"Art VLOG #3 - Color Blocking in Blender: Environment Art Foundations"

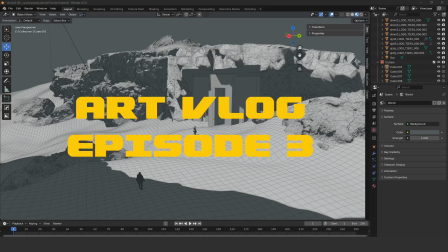0s
Hello, so welcome to the third episode of the vlog.
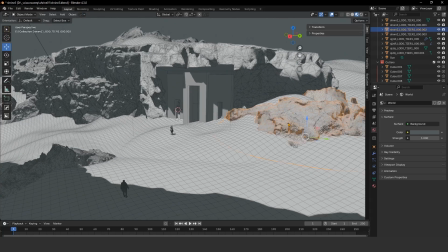4s
In the last video, we were doing a little bit more set dressing with the rock pieces.
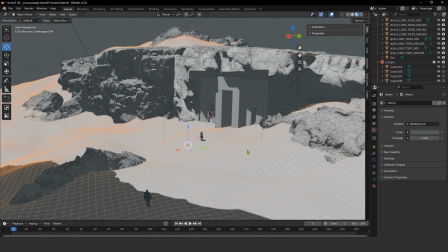11s
We were also doing a little bit more refining of the terrain
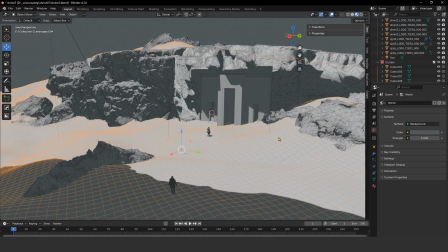15s
landscape so that we could get a clearer viewpoint of the doorways, which is the focal point of the scene. And then we were talking about reference a little bit as well.
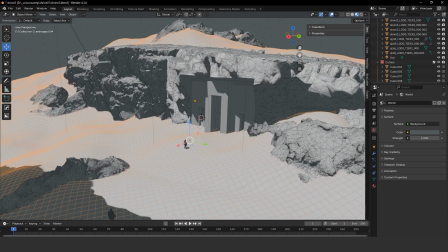27s
Since then, I've done a few changes. So one thing is the lighting.
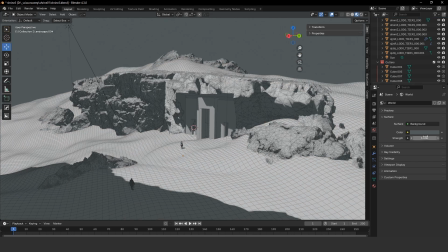33s
I've updated the lighting a little bit. I've added a little bit more background lighting. So if you go to this World Earth tab here, I just adjusted the color.
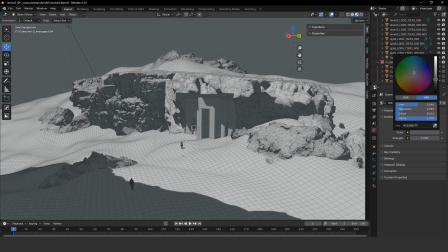46s
It was here, something like this. I've just added a little bit more value to it so that we get some better ambient lighting.
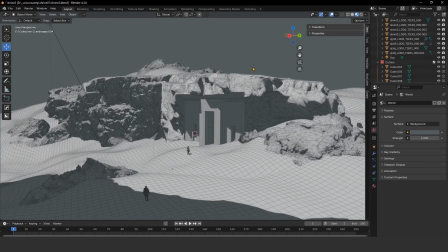55s
At some point later, when we do a more in-depth pass of the lighting, we'll be adding
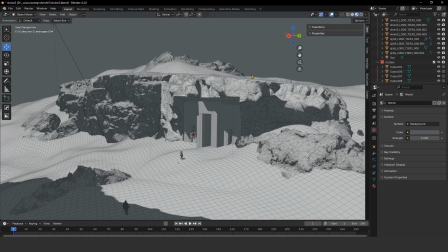63s
HDR backgrounds, HDRI backgrounds, and some volumes so that we get like some nice depth fog and stuff like that.
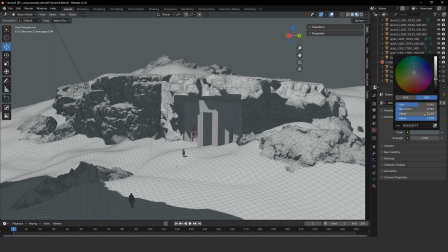72s
But for now, adding this kind of does the job, just so that not everything is like super dark when in shadow.
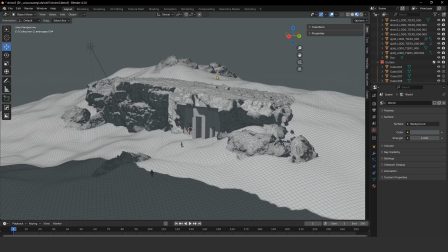82s
What else? I also added this shadow casting element to it.
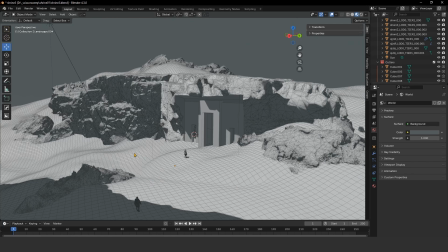88s
Previously, we had this whole entire ground
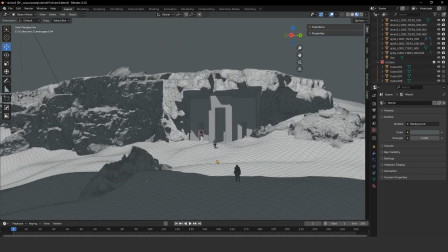94s
being lit by the sun,
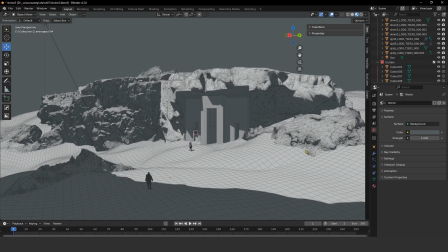97s
but I wanted something a little bit more dramatic where you get like this nice kind of light shining through right in the middle, kind of cutting through the middle of
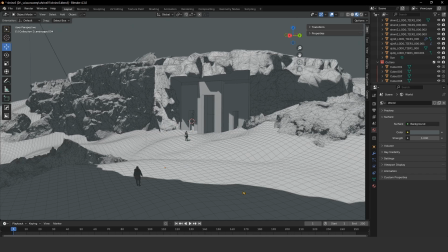110s
the screen here. I kind of feel like the shadows are a nice way to frame the shot a little bit.
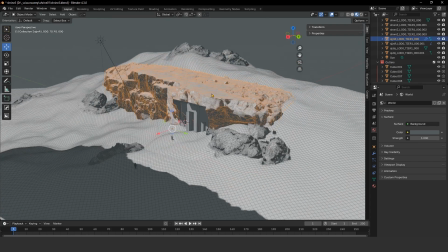119s
So what I did was I just simply copied this giant rock piece and I put it right at the top here where you can't see it,
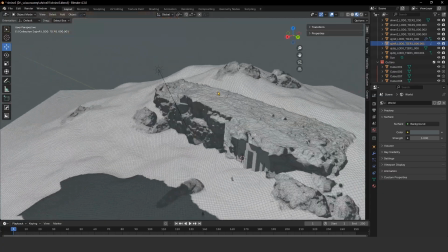127s
and it doesn't get in the way, but it also casts this nice shadow, which I think adds quite a bit.
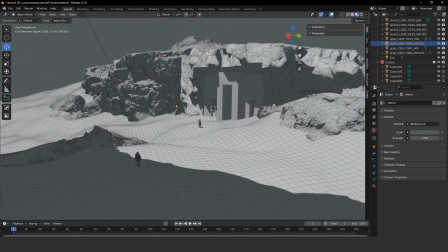136s
And then from the details of like all the
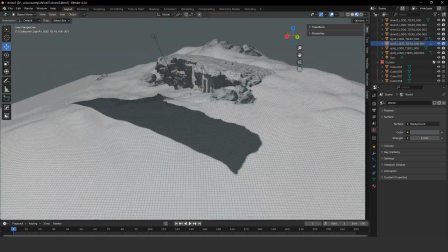140s
all the rock bits hanging out there, you get this kind of nice jagged
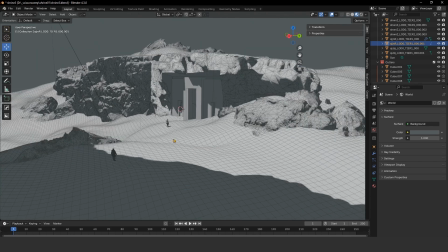148s
shadow from the edges, right? So I'm really feeling that.
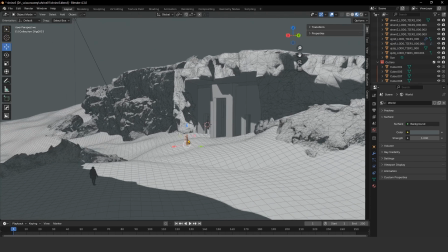153s
I've also added, if you notice, these two characters here, and I think it really helps set the scale, because if you didn't have these two guys here,
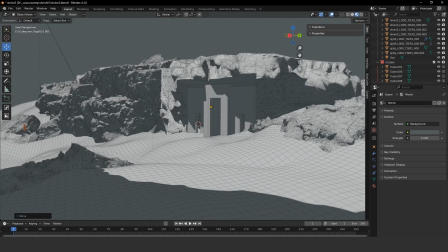167s
you don't really know like how big these things are. You don't know how big these rocks are.
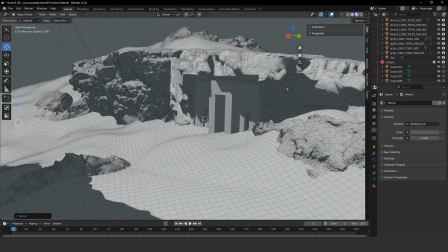171s
These could be like pebbles for all I care, right? Like you can't really tell.
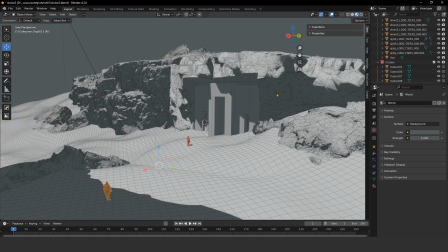177s
Last time we were talking about how rocks are such forgiving in terms of like scale. You can scale them up and down quite a bit, and you can't really tell how big they are.
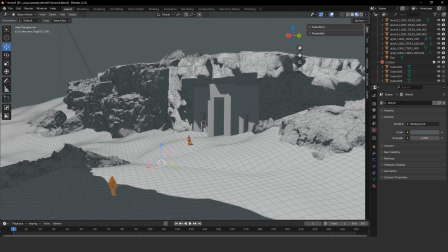193s
With that said, that's why we need characters, like something recognizable from our sort of brain, our human brains, to kind of tell you exactly how big these things are, right?
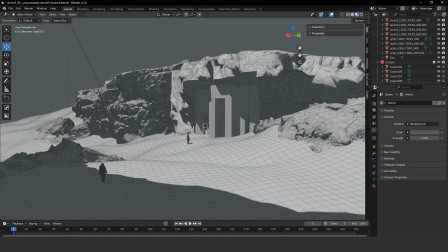209s
And humans have a standard size pretty much, so our brain kind of knows, oh, okay,
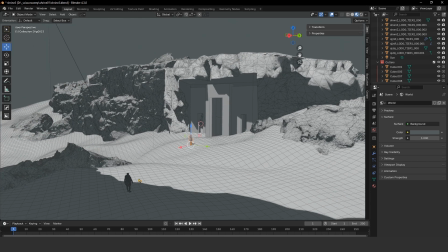217s
like that's how big this thing is. And I kind of wanted to have two characters so that it also tells you the distance of things, and you get like a relative scale that tells your brain like, hey, oh, okay, that's how far they are from each other, that's how big they are from each other.
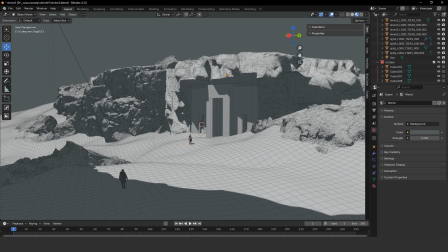232s
And it kind of gives you a really good idea of how big these boulders are, how big these doorways are.
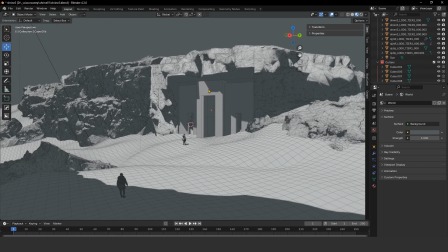239s
And I wanted them to be quite big, not like super gigantic, epic size, but quite large, right?